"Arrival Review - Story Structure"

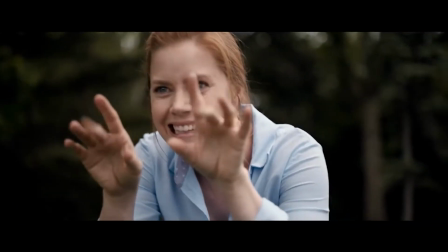The reason for choosing to discuss the story structure of Arrival was personal to a certain degree because it took me a couple of watches before realizing the story structure of the movie itself.
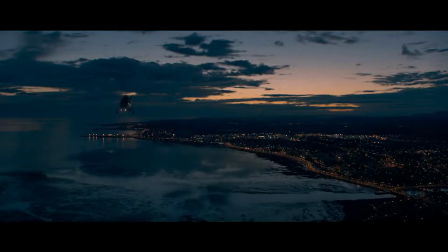Arrival is one of my favorite movies, and safe to say that I have seen it a few times with a few different companies because I never get enough of it.
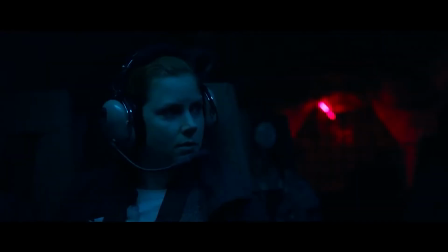And the way the story is structured is very fascinating once you realize the structure.
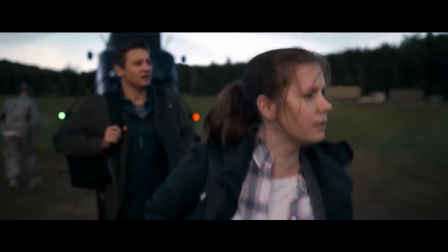Arrival follows the three-act structure and completes the story circle.
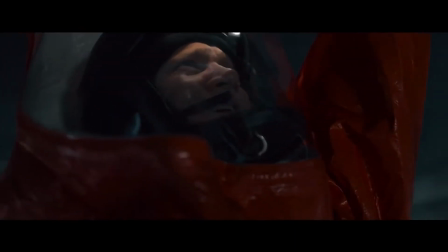It begins and ends in the same place, and a lot of things become clear for the audience as the events of the movie unfold.
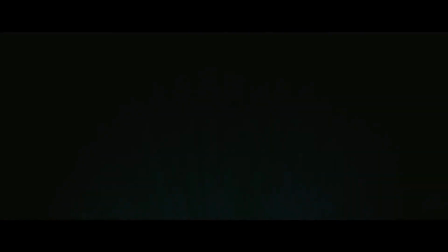The movie starts with Louise talking to Hannah.
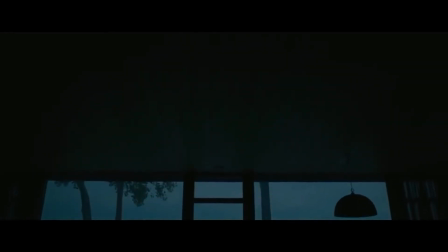I used to think this was the beginning of your story.
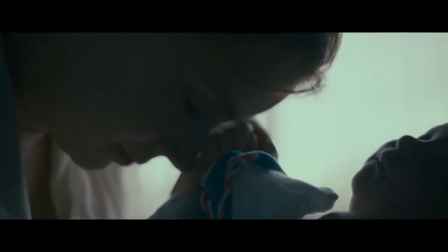She says, I used to think this was the beginning of your story, which is followed by a montage of the birth of Hannah and the moments she shared with her.
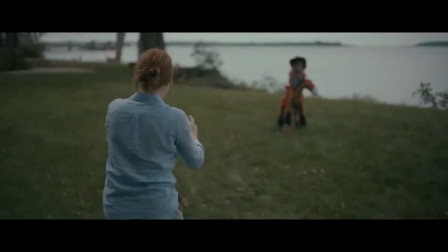Pick him up! Are you the sheriff in this here town?
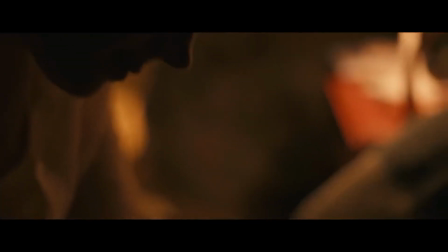I remember moments in the middle.
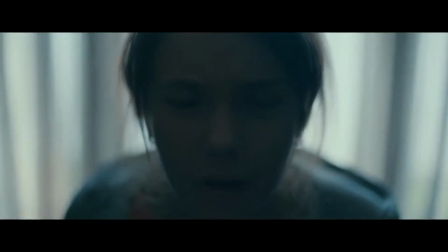I love you. I hate you!
We see Hannah growing up, finally passing away in her teens.
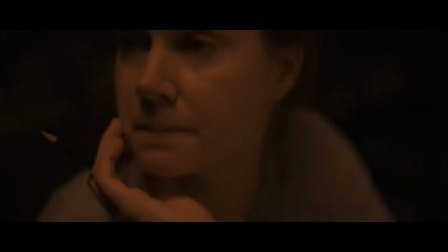Throughout the movie, we see different parts during which Louise is having flashbacks of her moments and memories with Hannah,
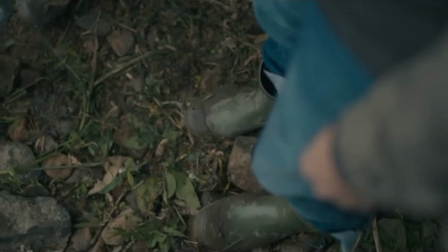which help her move forward in her current goals. As a viewer, as the audience, one thinks that since the movie is in a linear fashion,
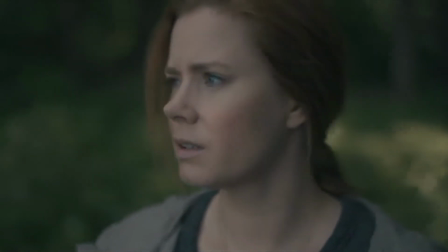which it is aside from the visions Louise has, the audience thinks that the visions are past memories.
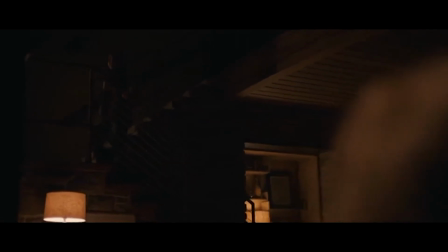It is later revealed that the language that Louise learned gave her the ability to see the future,
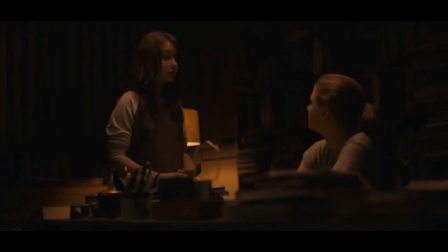and hence all the memories she saw with her daughter were in fact her future memories.
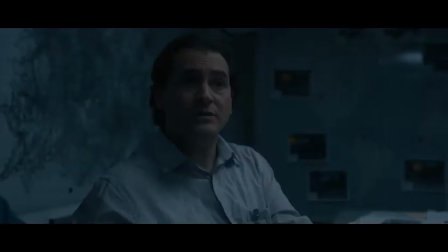A trade? It's a non-zero sum game.
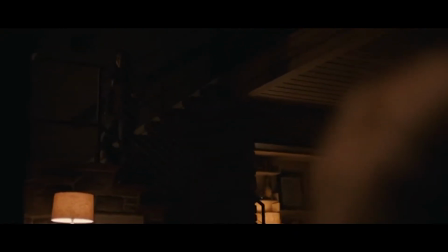Non-zero-sum game. That's it. Yeah. Thanks.
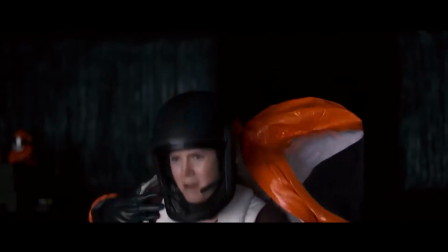When the last sequence starts, after the aliens depart, we see another montage sequence, which begins with...
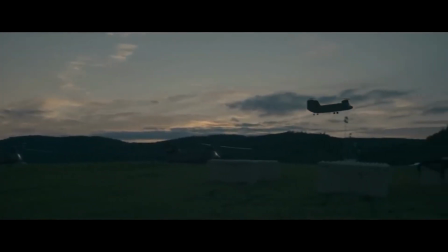So, Hannah, this is where your story begins.
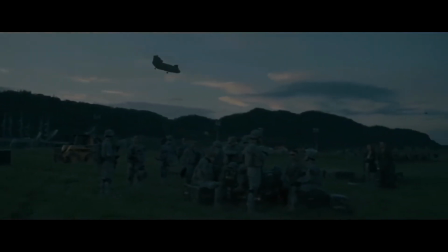The day they departed.
At this point, the audience realizes that the movie completed a full circle and came back to the beginning of it,
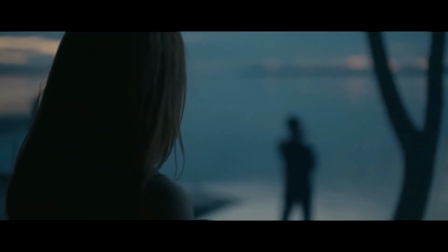since we saw Hannah's birth in the beginning of the movie in the opening sequence. This is my favorite sequence in the movie,
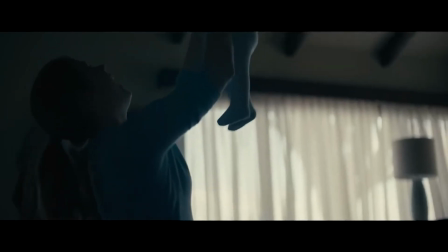since we finally understand all the visions Louise was having and why she was not discussing them with anyone,
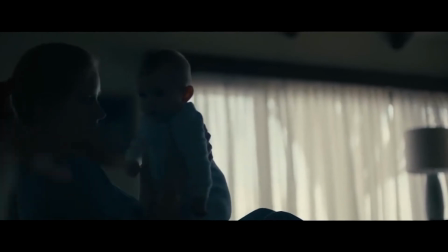or why did she not mention her daughter to even a single person in the movie.
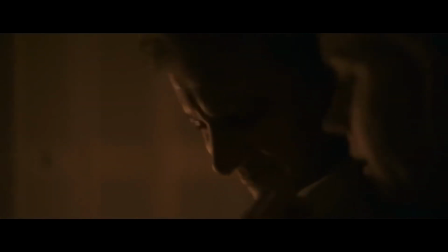She realizes that Ian was Hannah's father and that they will get together in the future.
I forgot how good it felt to be held by you.
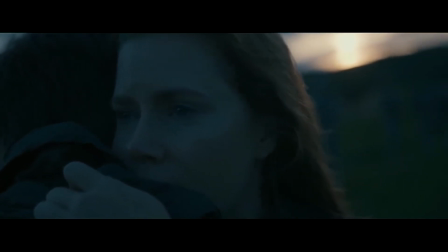This scene is one of the highlights of the movie because this scene is so pure and holds so much emotion.
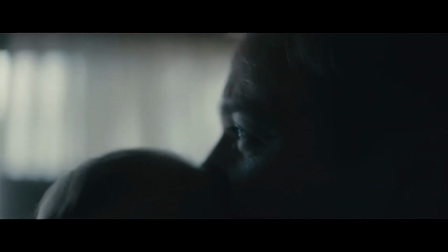Her saying that itself holds incredible importance because this was the first time in the movie that he hugged her.
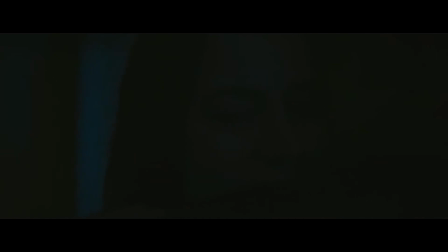And her saying this implies that she had her future memories and said it on the basis of that,
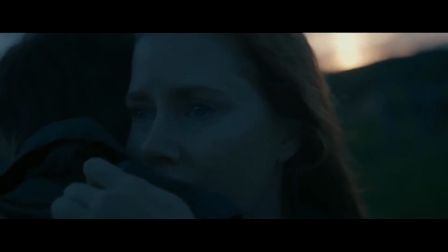which is just an incredible storytelling technique to me.
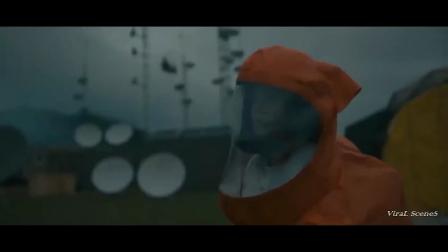Besides from the visions, when we focus on the story, we can see that it is in a linear format and it is three-act based story.
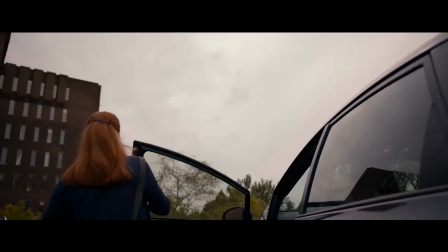The first act starts when she walks into the university. She is doing her own thing and then finding out about the aliens.
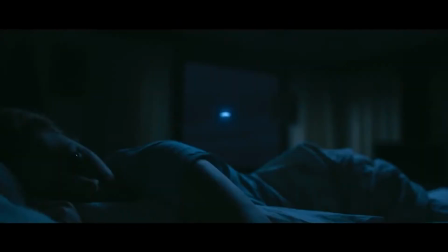She is then approached by the general and ends up being hired to communicate with the aliens.
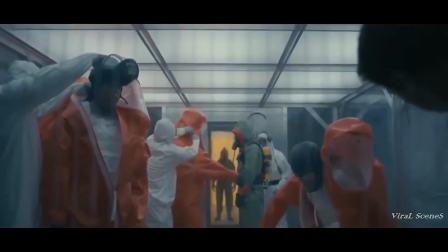The first act ends when she is at the base getting ready to go into the spaceship.
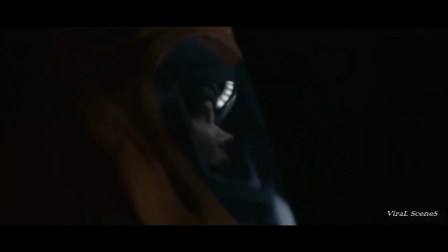The second act begins in the spaceship, where she is introduced to a new world, which is literally perpendicular to hers due to the gravity difference.
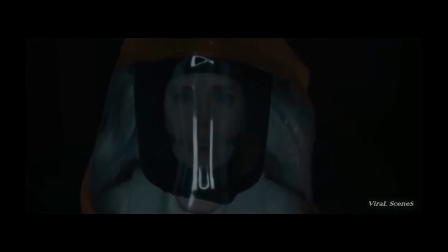She tries to communicate with the aliens and understand them while also being pushed by the general to do whatever she is doing a bit faster.